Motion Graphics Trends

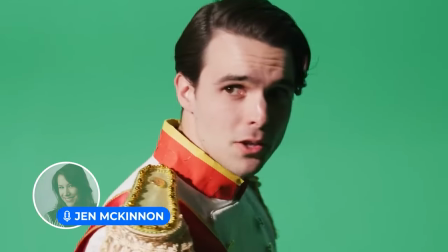0:05 Hey there, Jen McKinnon here and it's time for another Trend Roundup from Envato.
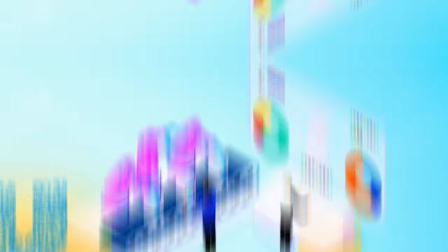0:09 Today we're taking a look at motion graphics trends, and all the links to the featured items can be found in the description below.
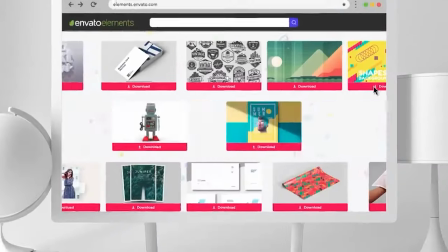0:17 This video is brought to you by Envato Elements,
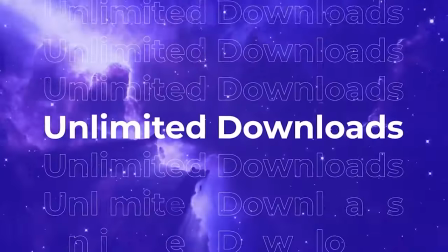0:19 where you can get all the digital assets you need to produce professional motion graphics for your creative projects.
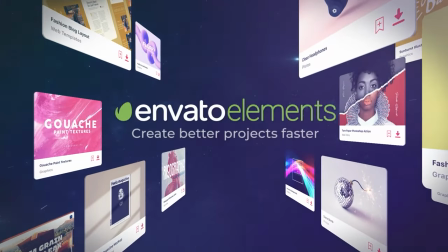0:26 Check the link in the description for a special offer from the Envato Elements team to get you started.
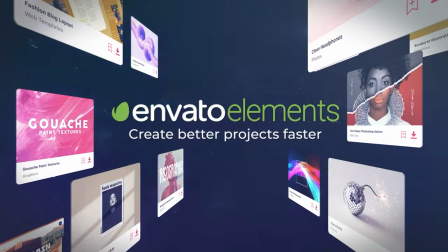0:31 Let's get into it. First, we're pressing play on mixing media in motion graphics.
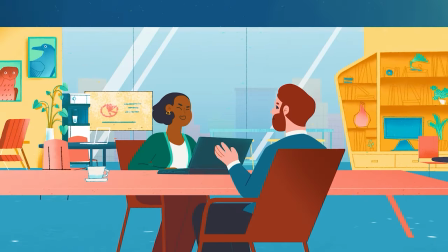0:39 We're seeing 2D objects being placed in 3D or live action environments and real-life products popping up in animated scenes.
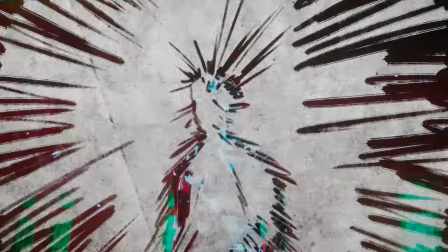0:48 It's a technique that allows designers to introduce fantastic elements to everyday activities or display household items against bizarre backgrounds.
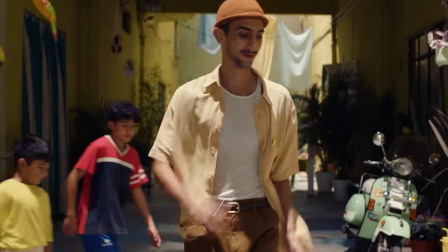0:57 This Apple commercial is so compelling because of this combination of approaches.
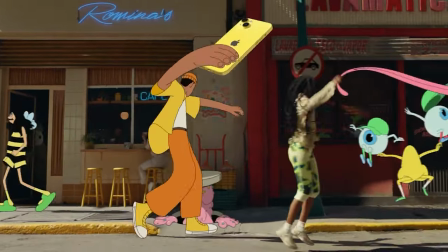1:02 As soon as a sunshine yellow iPhone appears, the street scene is immediately transformed,
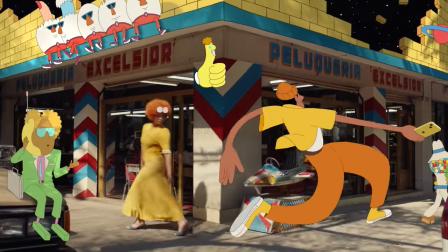1:08 allowing the user to take giant strides around his half-real, half-animated surroundings.
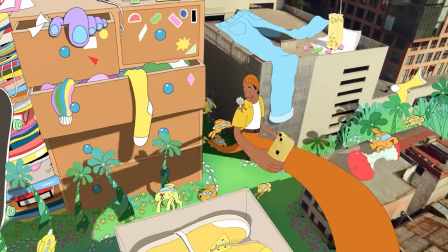1:14 Packed with colourful and quirky detail, it's a multi-dimensional, multimedia journey that instantly captures the audience's attention.
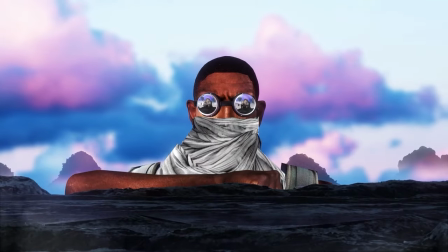1:23 Collage animation forms part of this trend,
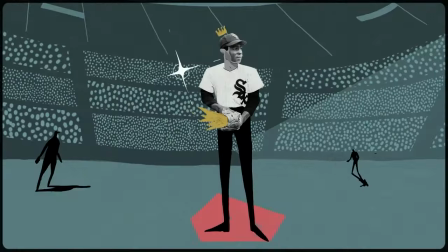1:26 with photographs and illustrations being used in the same video, which adds authenticity through its imperfect, organic and handcrafted look.
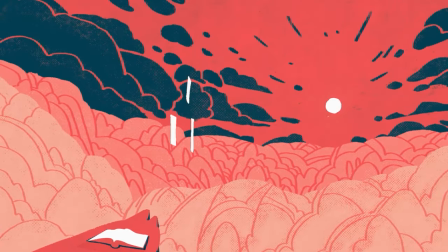1:35 Similarly, traditional cell animation, which involves handcrafting each frame to create a sequence of images,
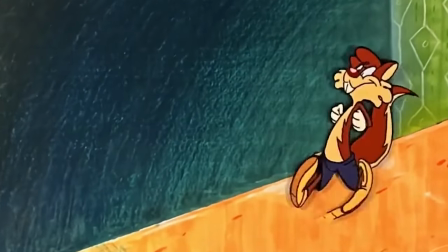1:41 is also back in fashion, especially when it comes to communicating a sense of simplicity and nostalgia.
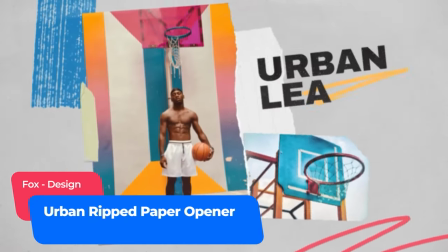1:48 Add some collage-inspired creativity to your next project using this urban-ripped paper opener.
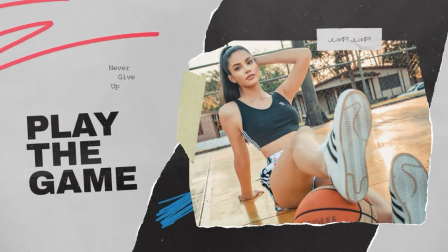1:54 Available via Envato Elements,
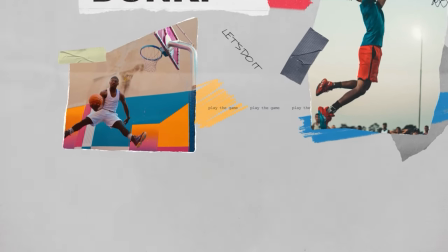1:56 the Mixed Media After Effects template is packed with dynamically animated paper scraps and brushstrokes to add a graffiti meets grunge feel.
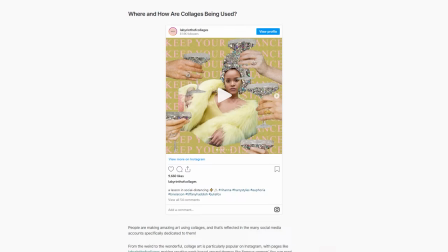2:05 Discover how Mixed Media Digital Collages are having their moment and turn your material into a masterpiece with the best Photoshop templates.
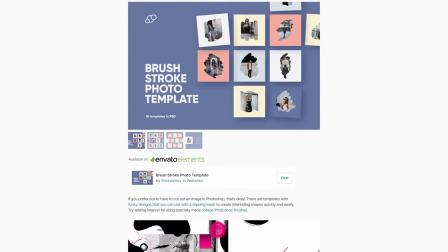2:14 We've included a link to our Collage Trend blog post in the description below. Next, we're up in the air with anti-gravity motion graphics.
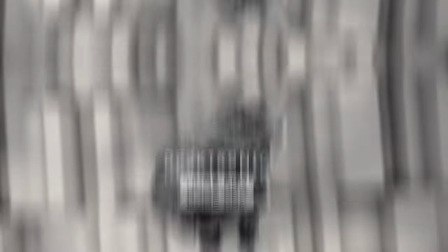2:25 From hover effects used to emphasise important information, to elements that appear to be held up by an unseen force,
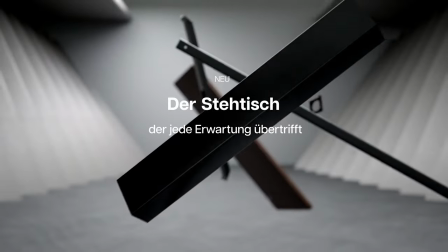2:32 this trend is about breaking free from constraints and achieving a sense of freedom and escape.
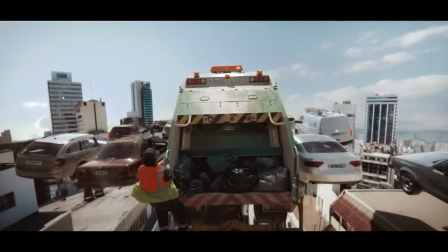2:38 Like this science-defying scene that sees a garbage truck literally take off and a marching band looks like it's suspended in mid-air.
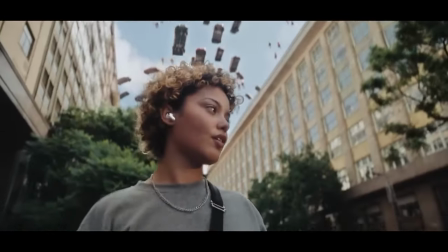2:47 This weightless world is designed to communicate the noise cancelling feature of the latest
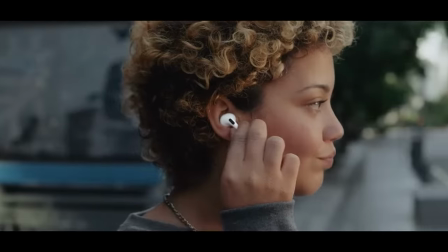2:53 AirPods Pro by suggesting they offer an elevated escape from the sounds of the city.
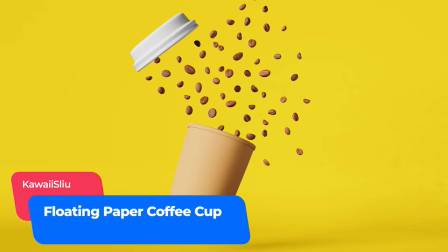2:59 Get your daily dose with this 3D animation loop that sees roasted beans bursting from a paper cup.
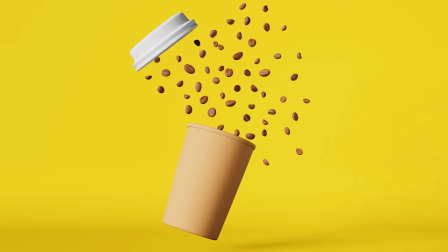3:06 It's a great way to add caffeinated creativity to a coffee brand or cafe promotion.
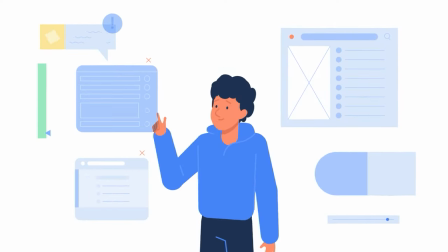3:12 Just Brutiful. Floating features also have a place in a corporate setting,
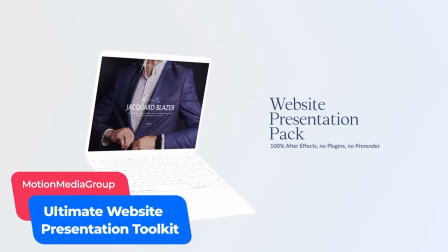3:17 for example in explainer videos or this website presentation toolkit, which swaps static slides for smooth animation.
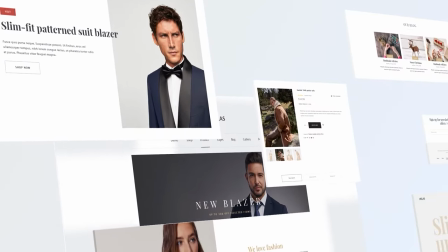3:25 Showcasing a site's structure and spotlighting specific design elements,
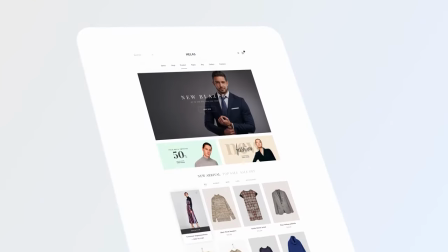3:30 animated templates provide the viewer with an immersive, interactive experience.
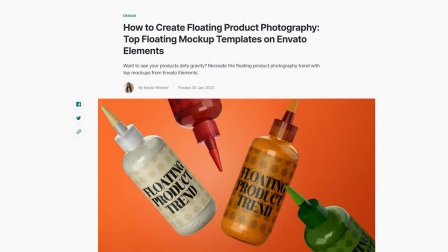3:35 Learn more levitation tricks and add a touch of magic to any product shoot with floating product photography.
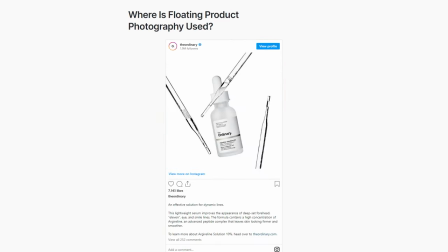3:41 This trend has really taken off in the past few years, and our blog post offers step-by-step instructions for setting up a shooting space at home or in a studio,
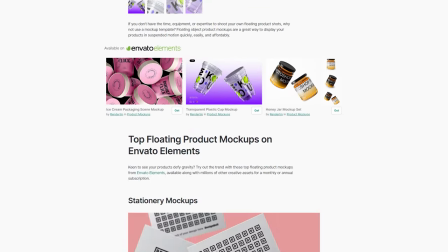3:51 as well as a round-up of the top floating product mock-ups from Envato Elements. You'll find a link in the description below.
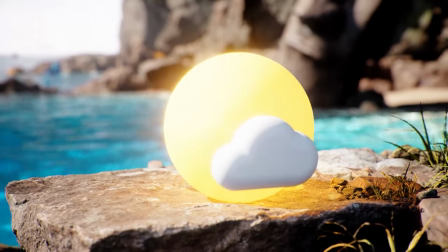4:00 Massive advances in computer-generated animation mean we're increasingly
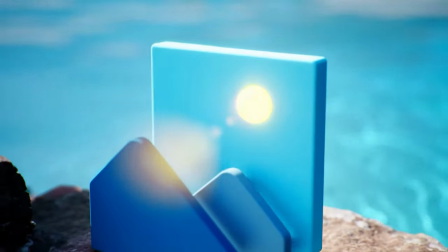4:05 seeing ultra-realistic motion graphics based on live-action scenes.
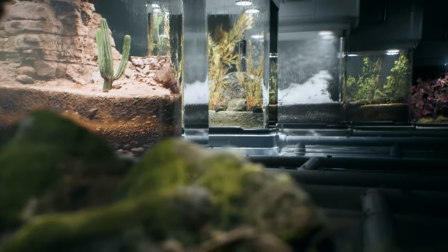4:10 In fact, it seems there's very little that can't be visualised on-screen and made to look lifelike,
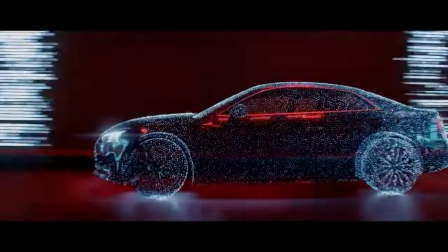4:16 which is great when it comes to product design and promotional videos.
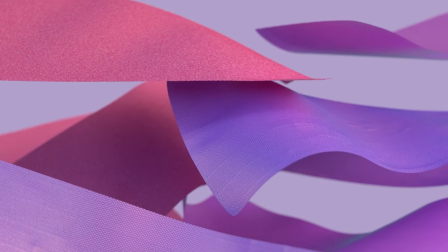4:20 You only have to look at this compilation of simulations from Singapore-based CASRA Design to see how realistic lighting,
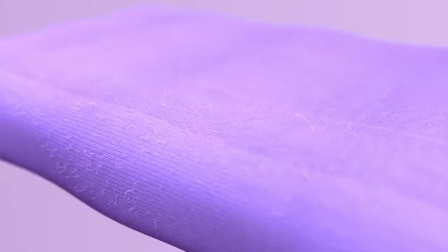4:28 dynamic materials and tactile textures combine to create visuals the viewer feels they could reach out and touch.
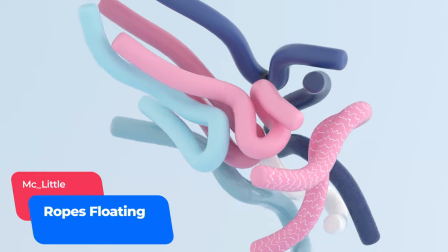4:35 Dig into the detail with these twisty and turning ropes and
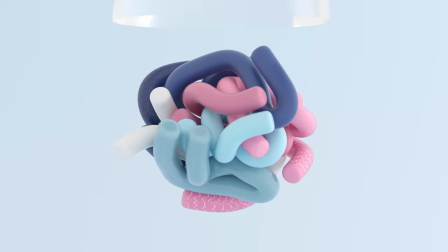4:39 stripes that revolve and wind around one another in a highly realistic way.
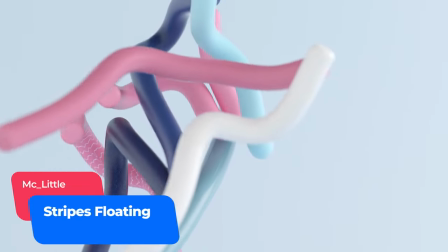4:44 These motion graphics will add visual interest to your video background and are available via Envato Elements.
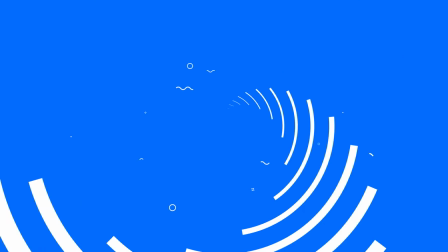4:54 Adding depth, drama and dynamism,
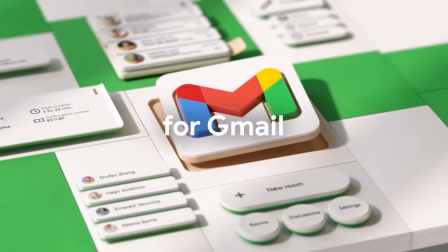4:57 3D motion graphics will play a starring role on screens around the world this year, like this example from social media disruptor Dassault.
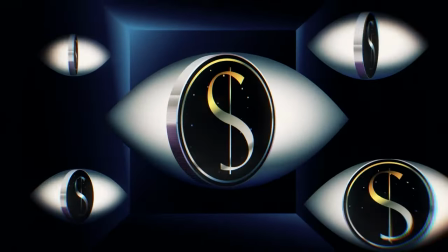5:05 The geometric shapes and squiggly lines that defined 80s design, known as Memphis Patterns,
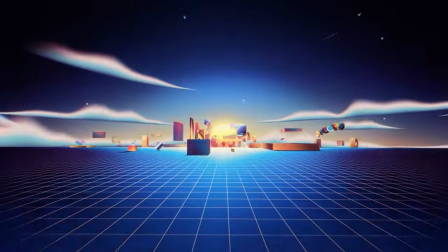5:11 are given a modern twist with gradient overlays that add vibrancy to the artwork.
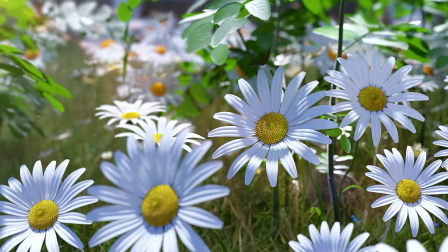5:16 Meanwhile, this 3D motion graphic from Korean designer Cozy is full of colorful chaos.
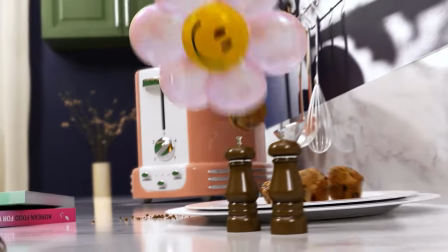5:22 Real-life objects merge and mingle with 3D animations as they bump, bounce and burst around their surroundings.
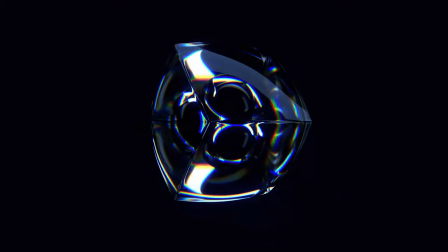5:29 Similarly, a sense of texture infuses these reflective 3D glass animations, which morph from solid to liquid in a continuous loop. It's as though you could reach out and touch them.
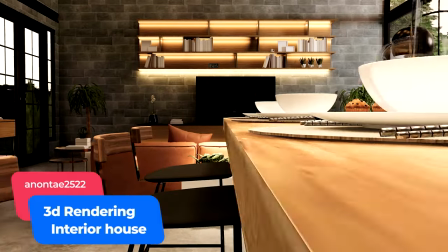5:42 Make your viewer feel like they're walking through a real-life room with this 3D rendering of a modern apartment.
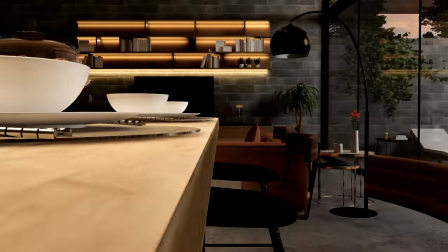5:48 One of many video backgrounds available via Envato Elements, it's ideal if you're looking for interior inspiration and stylish surrounds. Wherever you are on your 3D design journey, Tuts Plus can help.
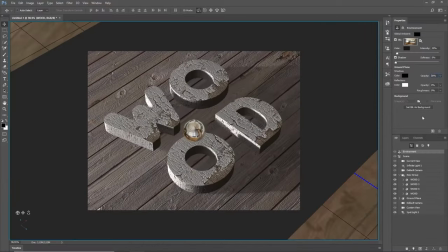6:02 Whether you want to make standout text effects, create realistic textures or bring everyday objects to life,
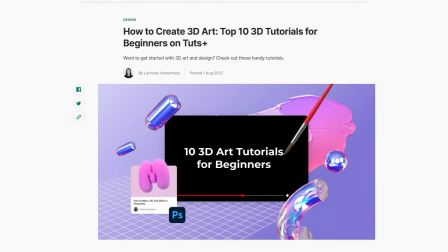6:08 let our tutorial roundup guide you to the online resource that's right for you.
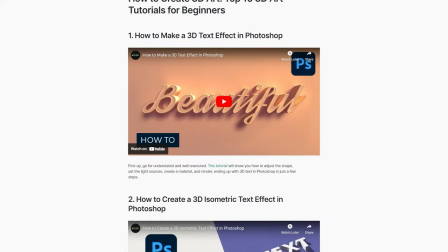6:14 We've included a link in the description below.
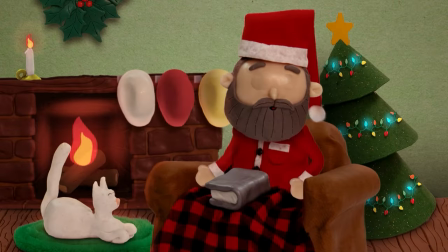6:18 Made by taking continuous photos of real objects, or clay models in the case of clay motion, stop-motion is back in fashion.
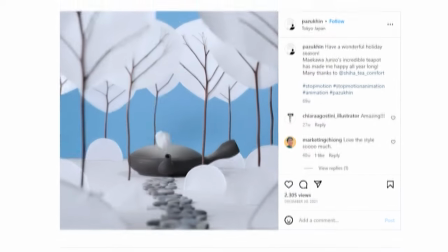6:27 It's all part of a wider, retro-inspired design trend in which a nod to traditional art forms is used to nurture a sense of nostalgia.
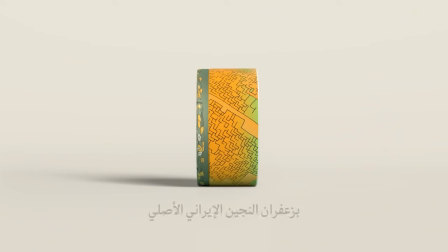6:36 You can see the trend in action in commercials and explainer videos and even in
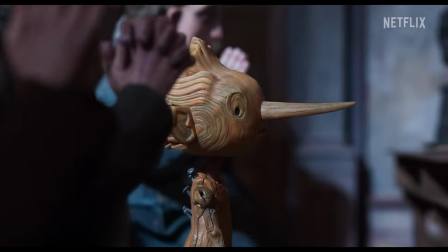6:41 feature-length films like Guillermo del Toro's Academy Award winning Pinocchio.
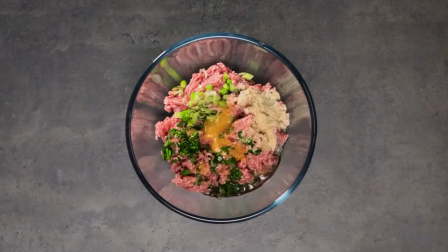6:46 However, in many cases this form of animation has been given a motion graphics makeover to provide a quicker,
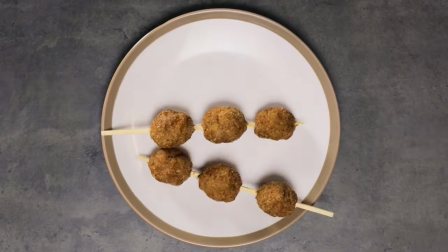6:53 cheaper alternative while achieving almost identical results.
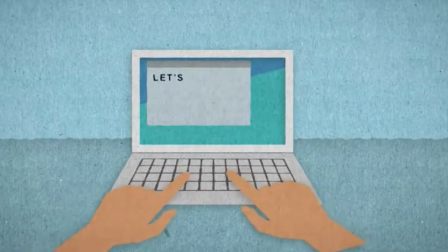6:57 Like this After Effects fake stop-motion test by YouTuber Stefan Walsh that uses paper textures,
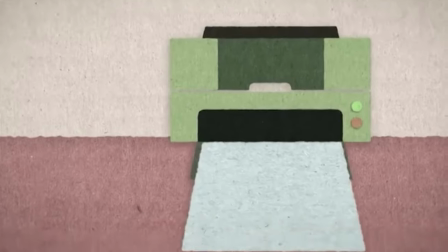7:04 masks, tints and the wiggle expression to simulate stop-motion imperfections.
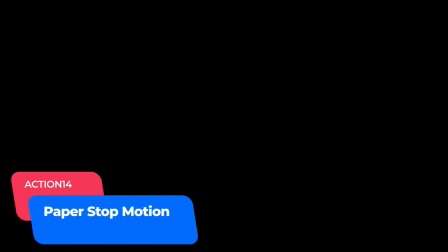7:10 Embrace the frame-by-frame effect in your work with this scrunched-up paper ball. A stop-motion inspired motion graphic available from Envato Elements, it's perfect for video transitions,
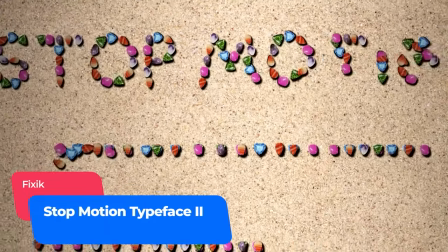7:22 while this After Effects template is a one-stop resource for stop-motion statements.
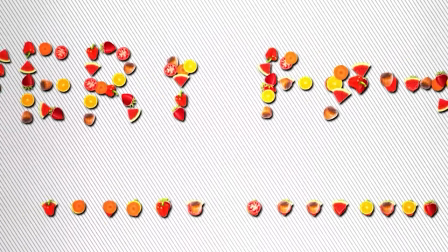7:27 Whether you want words spelt out in buttons, coins, gemstones or fruit.
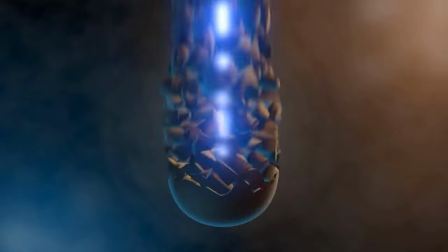7:34 Ready to take things to the next level? This next trend looks at advanced animation techniques like procedural animation,
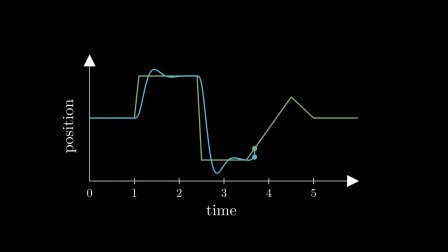7:42 which relies on mathematics to generate animation automatically in real-time speeding up the animation process
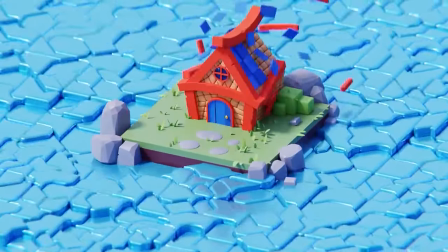7:49 the scalability and flexibility of procedural animation means it's easy to create eye-catching
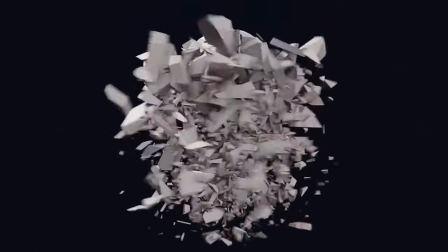7:55 visuals that can be adapted to different contexts and scenarios like this swirling offering
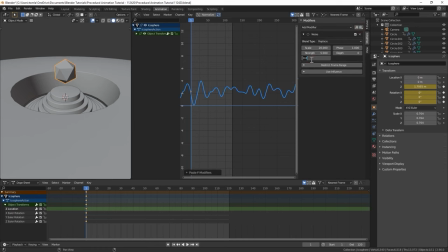8:01 from 3d artist Thomas Latvis who uses the physics simulation tools in blender to create attention grabbing animation.
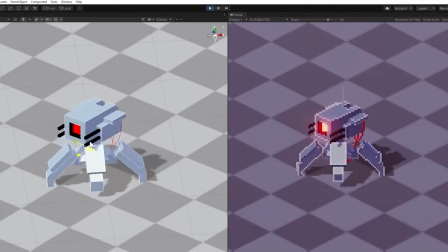8:10 Procedural animation can also be used to create interactive animations, which are triggered by user input or environmental variables.